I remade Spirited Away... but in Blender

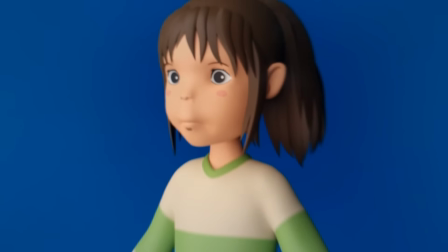But the problem with Blender is that it is optimized for realism. So we basically need to trick the program into a more hand-drawn style.
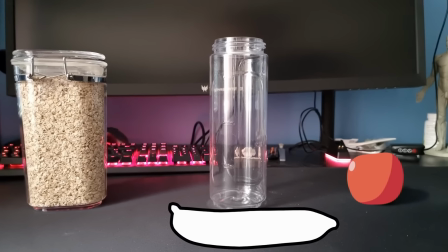For that, we need 3 main ingredients, and the model itself is the foundation for the other 2.
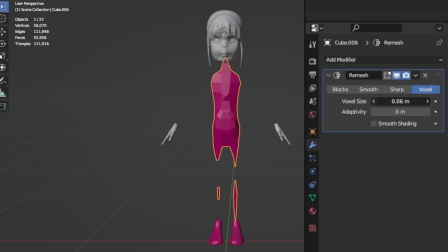Just like the first scene, I started by blocking out her body, then refined it by merging all the individual shapes and adjusted them in scope mode.
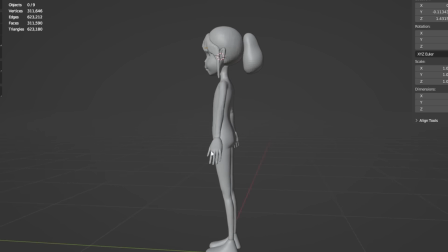And for her, the most basic anatomy was enough, since most of it is hidden under clothes anyway.
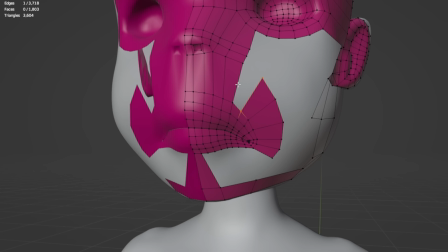While I was cleaning up the geometry by retopologizing the model, I learned from a few tutorials that the only thing that really matters in non-photorealistic renders is the end result.
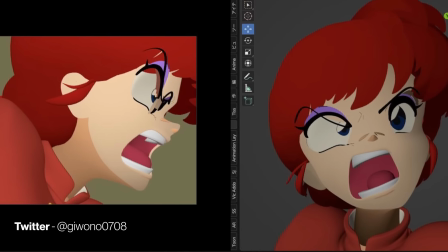Very differently to realistic projects, the object's geometry doesn't really matter, which actually gives you a lot more freedom in how to create your project.
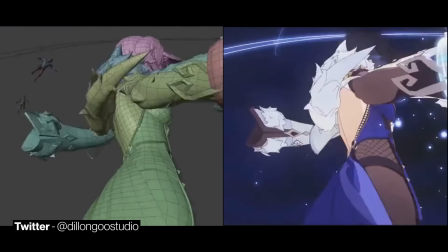The second ingredient for non-photorealistic projects is a great example. The Just like most anime or comic styles, Spirited Away also has line art.
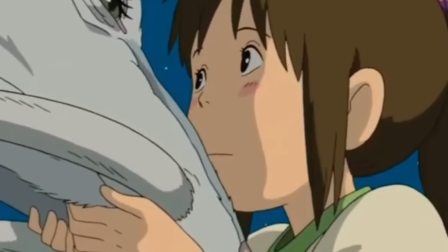Chihiro's nose, for example, is only really visible because of a few lines.
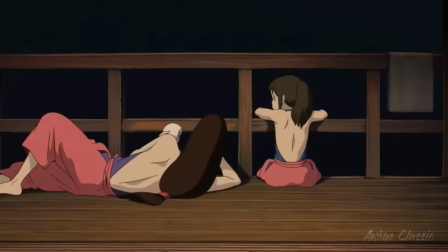These extra lines give the characters more structure and make it easier to distinguish between the shirt and hair, for example.
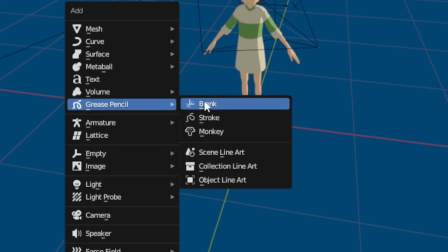In Blender, these lines can be automated. Just add a grease pencil object to your scene and give it the line art modifier.
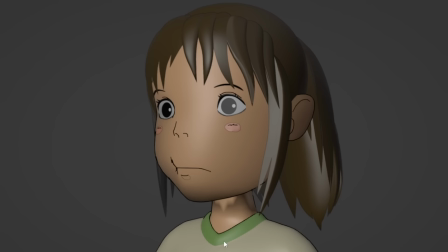Now you can select what you want to outline and voila! It basically adds a line in front of every sharp edge of the object that is visible to the camera.
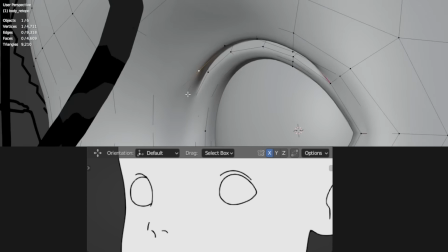Now the goal is to change the model in a way that makes the line art look as good as possible.
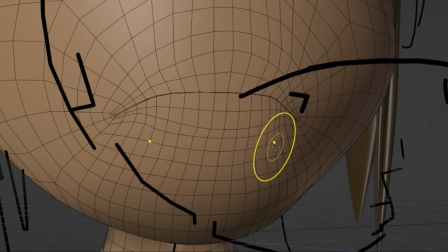Adding geometry to make them smoother, smoothing out surfaces to remove unnecessary lines, nothing matters except for the final look.
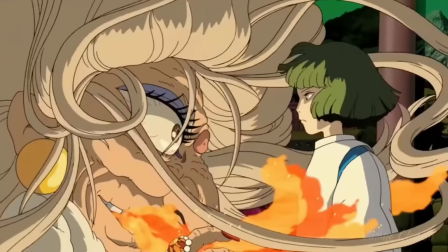And after a few more details, there's only one more ingredient left. Most characters consist of two colors, the base color and the shadow color.
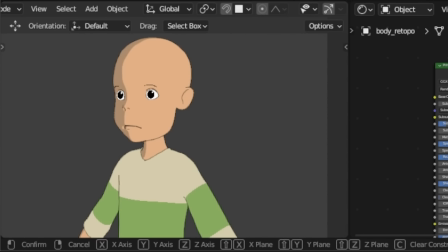No gradient between the two, just a straight line. And all you really need to create that is a super simple shader setup.
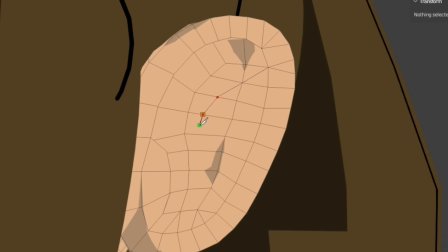And there you go, looks pretty good. But if you want to go even further, you can either adjust the geometry again to create more desirable shadows,
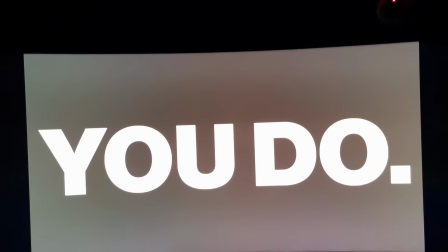or if you really want to optimize the model, tweak the normals of the object.
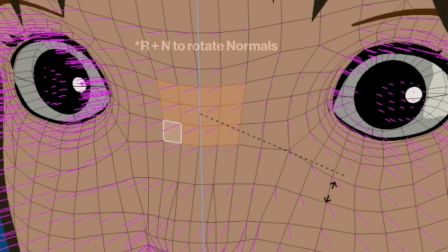Normals tell the surface in which direction it's facing, which is used to calculate the object's shadows, for example.
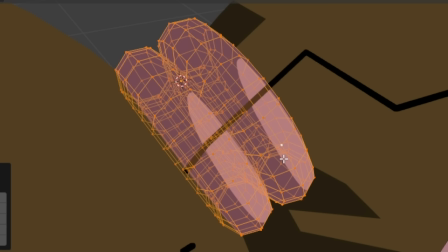I mainly use that to add some more custom shadows or to get rid of some that aren't in the original.
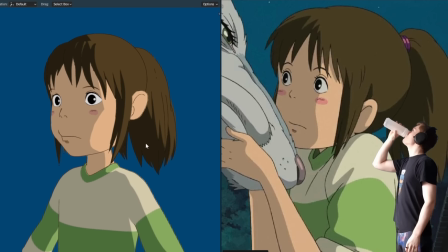And with 3D Chihiro looking like the original, it's time for her to move like her as well.
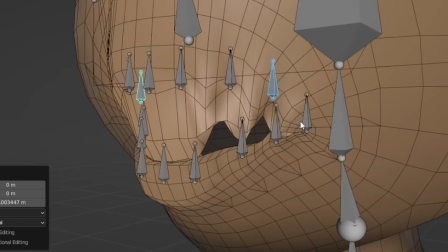After creating a custom rig and failing to properly add weight painting the first time around, she's ready to be animated.
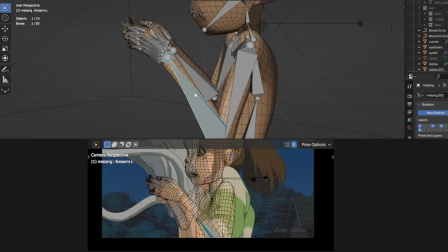So with the help of the original, I tried to copy the movement as closely as possible to my version.
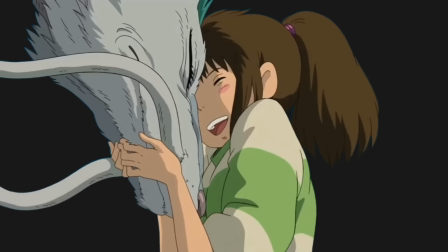Until I realized something. Her arms in the original are way too long.
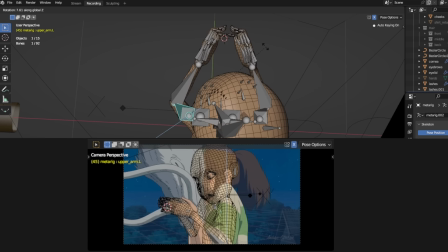The more I tried to trace her movements, the more I noticed how wrong the anatomy actually is.
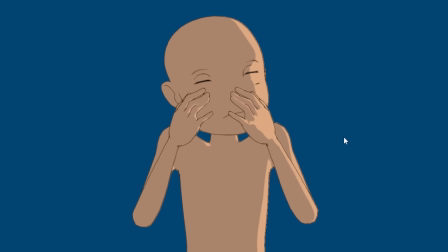And it's not just the arms. But obviously, without a 3D model to compare it to, it doesn't feel wrong.
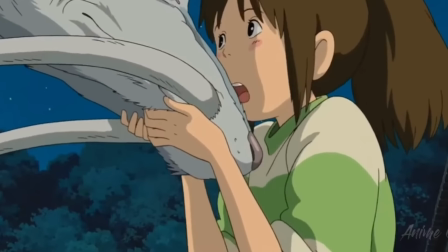The position her arms are in the original actually makes it feel more intimate.
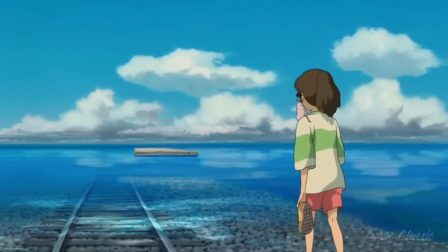I guess if you have to draw all the poses manually, you can also change the anatomy a bit to make them more expressive, or to just make it look better visually.
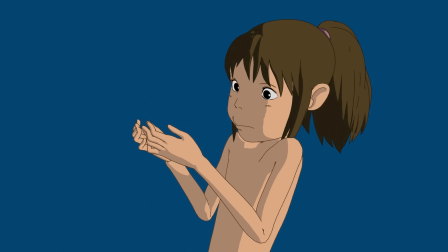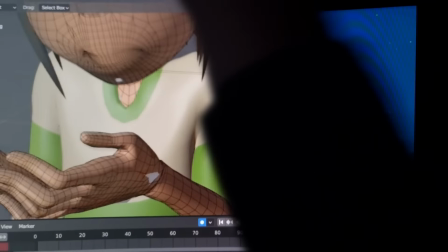Unlike her body, the shirt needs a few more adjustments. Throughout the shot, you can see how the folds in her shirt shift and change.
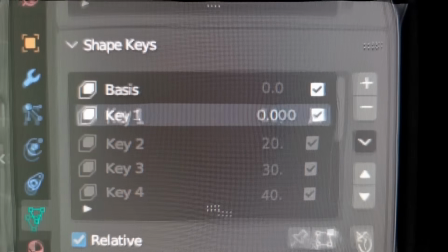The easiest way to achieve that in 3D is with shape keys. Shape keys basically allow you to change the shape of an object over time.
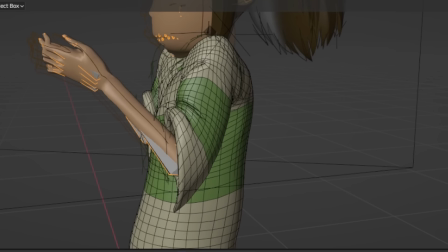So for her shirt, I create the pose in the beginning, and whenever it reaches the point where it needs to be adjusted, I create a new shape key and adjust it.
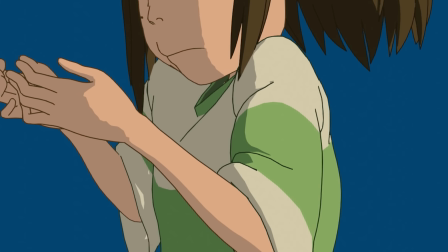And once that's done for the whole shot, it looks like the cloth is actually reacting to her movements.
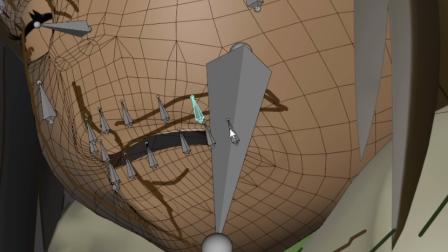The last thing missing is her mouth. And this is where the 3D model fell apart.
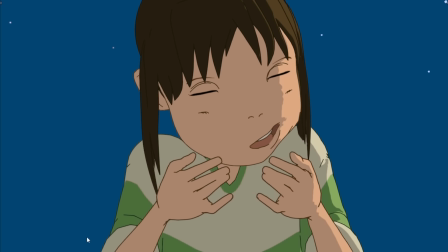The shapes her mouth get into in the original really don't work in 3D. On top of that, I also just really suck at rigging a face.
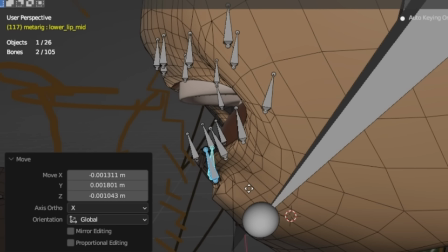The only thing that saved this from being a train wreck were once again shape keys.
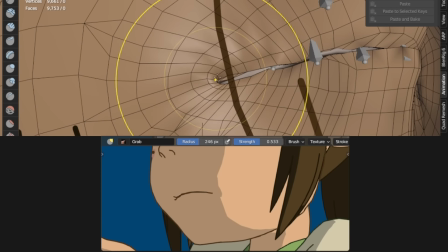But even then, to make it look somewhat similar to the final camera view, I really had to push the model to its limits.
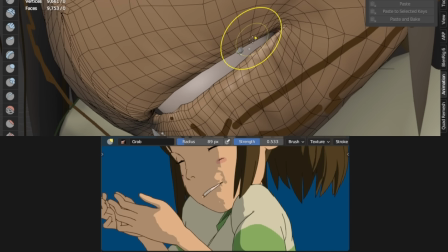Luckily, it worked out somehow and looked somewhat decent in the end.
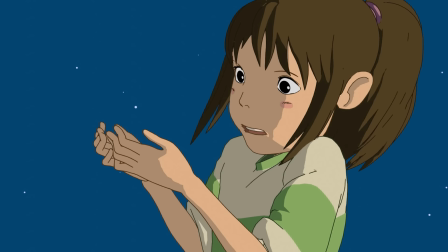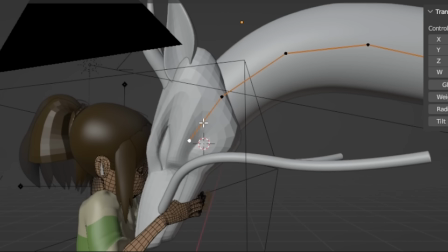Haku follows basically the same process as Chihiro, but I found a few tricks that made him look even better.
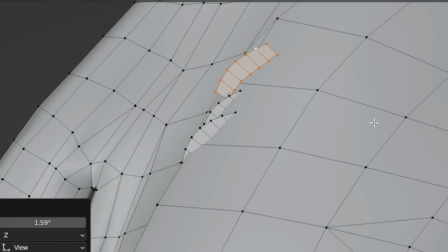For these internal lines, for example, I added these extra planes that stick out of the main body.
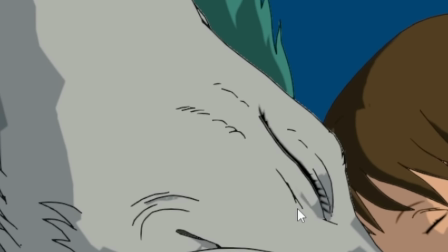Because of the way the line art modifier works, these will be rendered as simple lines, which made creating his fur a lot easier.
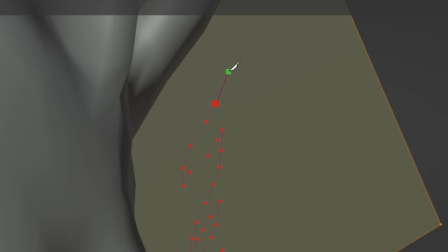For his green mane, for example, I just placed a simple plane on his head and cut a fur shape into it with the knife tool.
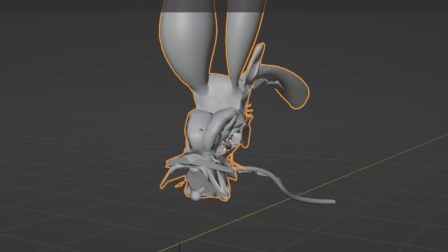Another pretty subtle but effective trick is the displacement modifier.
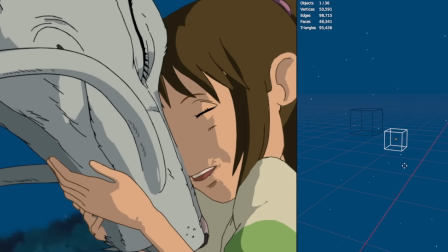With this setup and a simple cloud texture applied to it, the model wobbles around a tiny bit, which means that the characters are never perfectly the same between frames.
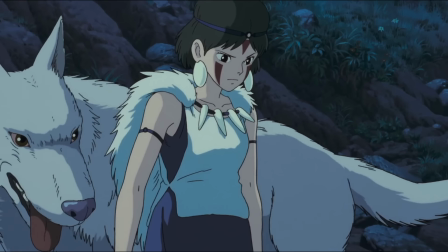This subtle imperfection happens in every traditional film, so it's important to add that in 3D as well.
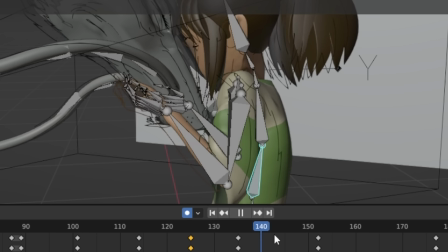The animation is almost done, all that's left now is the last final touch.
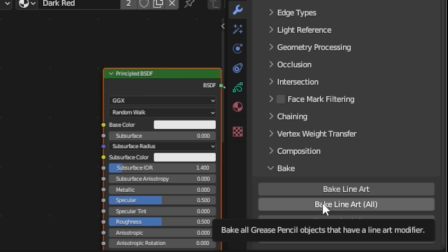Since the grease pencil outlines are created automatically, we can now apply them to the animation and adjust them manually.
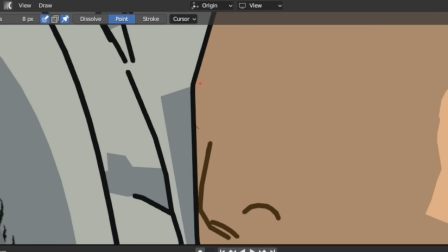This is also the last moment where any big issues can still be fixed.
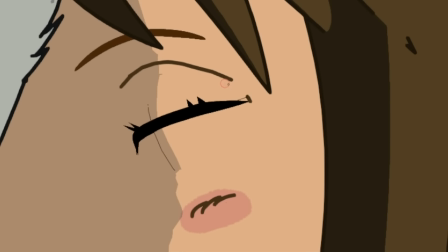The automatic lines, for example, aren't perfect, so I cleaned them up a bit.
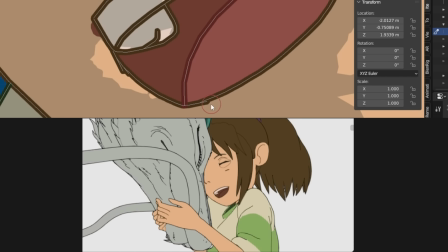Her mouth still looked a little rough, but that can be fixed as well.
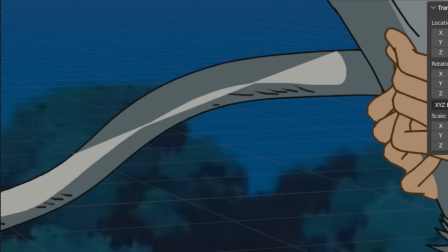And the biggest issue of all, the shadows, which still look a little weird in some moments.
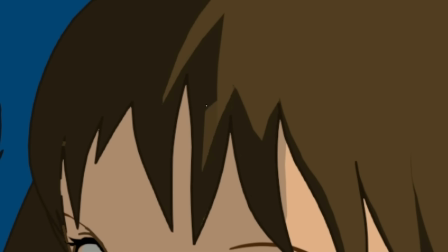I even used this opportunity to add some more details in Chihiro's hair and Haku's fur, which in the end looked like this.
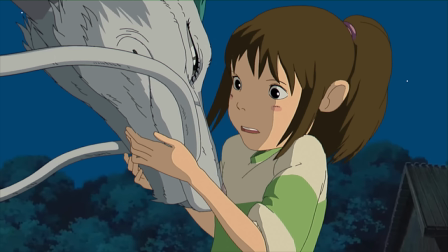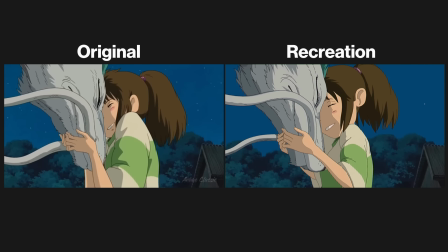The good thing is that you only have to create each character once, which saves a lot of time,
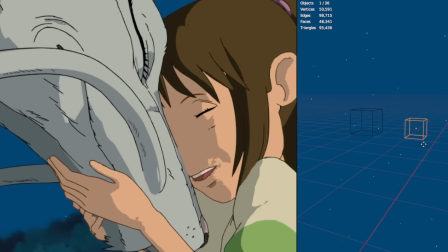but it also has that distinct 3D perfection that you have to fight against to create something that looks more handmade.
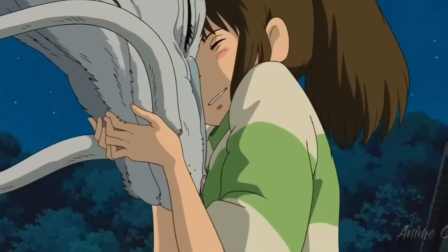I guess you could say the 3D version takes less time and is more accurate, but it lacks a bit of freedom when it comes to how you can express emotions and movement.
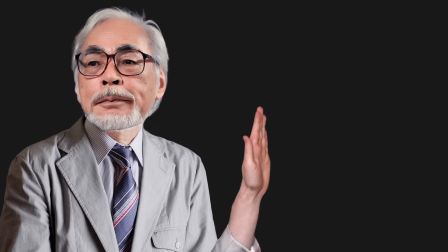I think for this one it's pretty clear which one Miyazaki would prefer, but I have one more technique I want to try.
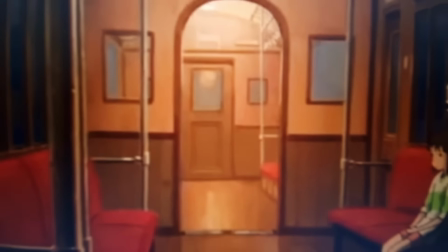This scene is kind of a hybrid between the first two. It has the painterly static environment, but this time the characters actually interact with it.
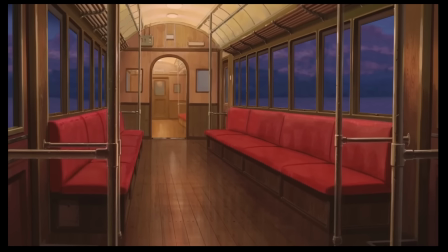To combine both of them, we first need the environment without any dynamic elements. And now we can turn this terrain into a 3D environment.
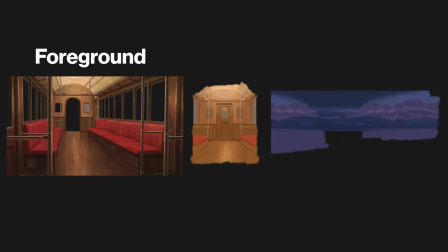Step 1. Separate the image into a foreground, midground, and background. Step 2.
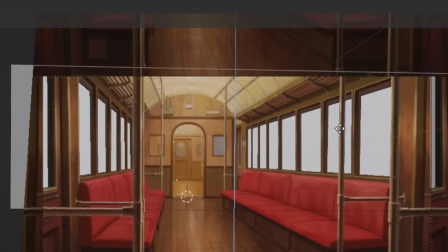Model the environment very roughly in 3D space. And step 3. Project the original image onto the 3D environment.
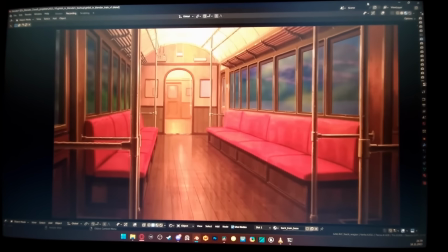And there you go. The environment is already done and looks just like the original. Well, because it is.
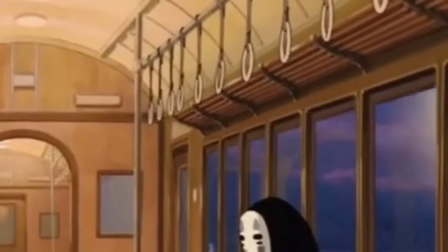The rings that swing from left to right are also pretty simple. First, I need the ring model itself, which isn't that hard to create.
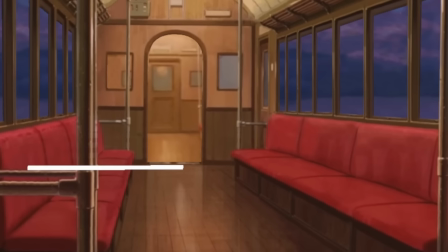Then I need an extra rail that I can attach the rings to. Placing a cylinder in the same position and projecting the texture onto that basically did the trick.
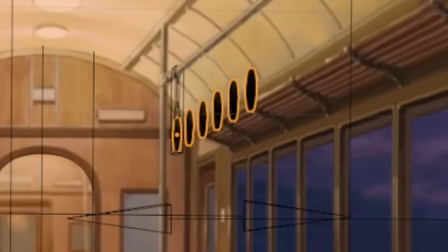And now I can wrap the rings around it, duplicate them, and rotate them around the pole.
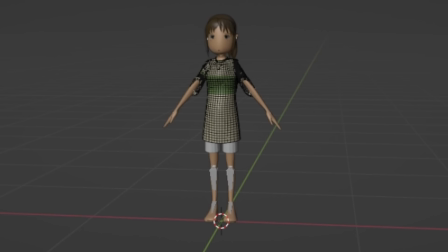Since I have already created Chihiro before, I can just use her in this scene as well. All she's missing right now are her shoes and shorts.
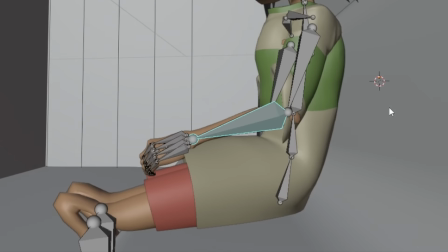I adjusted the pose a bit so that it looks good in camera view and placed an extra lamp in the scene to bring out her lighter colors.
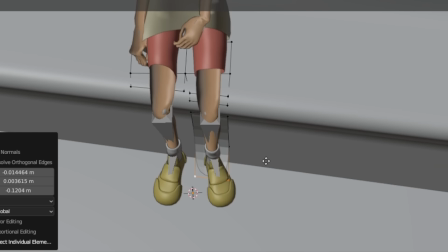And now the last thing missing to really place her in the scene is her shadow.
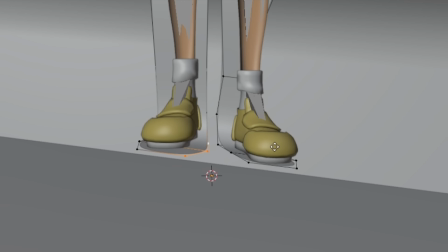Since the environment itself isn't affected by any lights in the scene, I just model a shadow manually, which is basically just a transparent black plane.
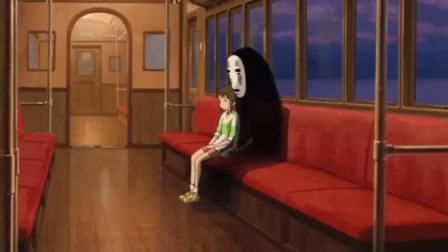Lastly, Chihiro's companion, No Face, wasn't really a challenge either.
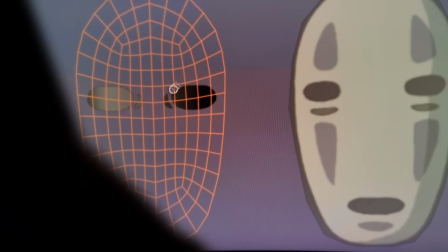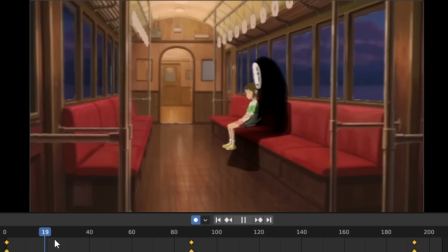And all that's missing now is the animation. First, I slightly move the camera from left to right to bring movement into the foreground.
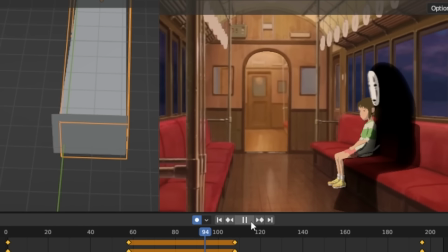Then I bend the midground a bit to add this slight parallax effect you can see through the door.
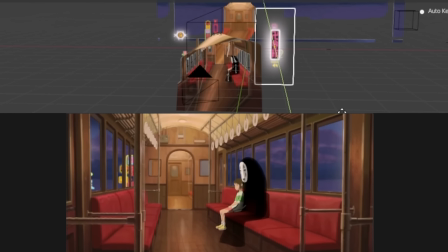There are definitely benefits to using 3D for your 2D animation work, and you can definitely do it better than what I have created in this project,
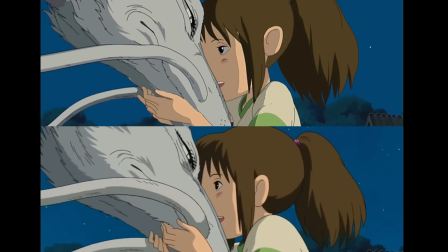but I think there's always a certain amount of authenticity and expressiveness that you will miss out on no matter how good you make it.
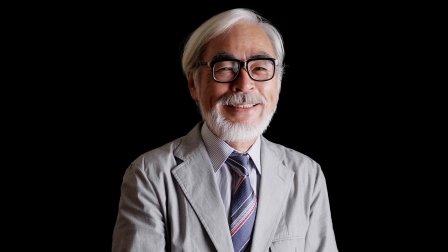So I might not be able to convince Miyazaki to change his opinion, but maybe that wasn't the best way to approach it anyway.
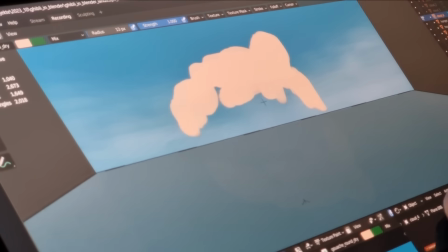I guess the best use of any given tool is not to try to recreate the style of a different tool,
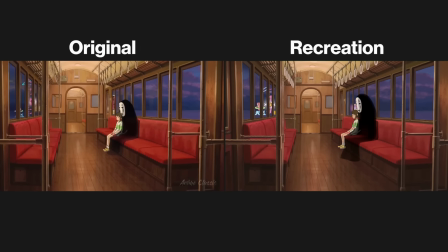but rather to utilize its strengths to create a look that is inspired by other ways of creating.
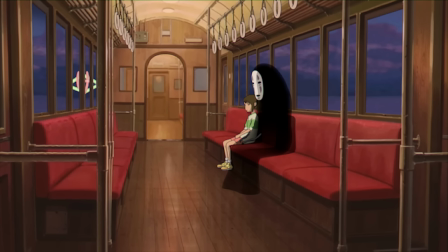Imitation can only really get you so far. The best style you can create is still your own style.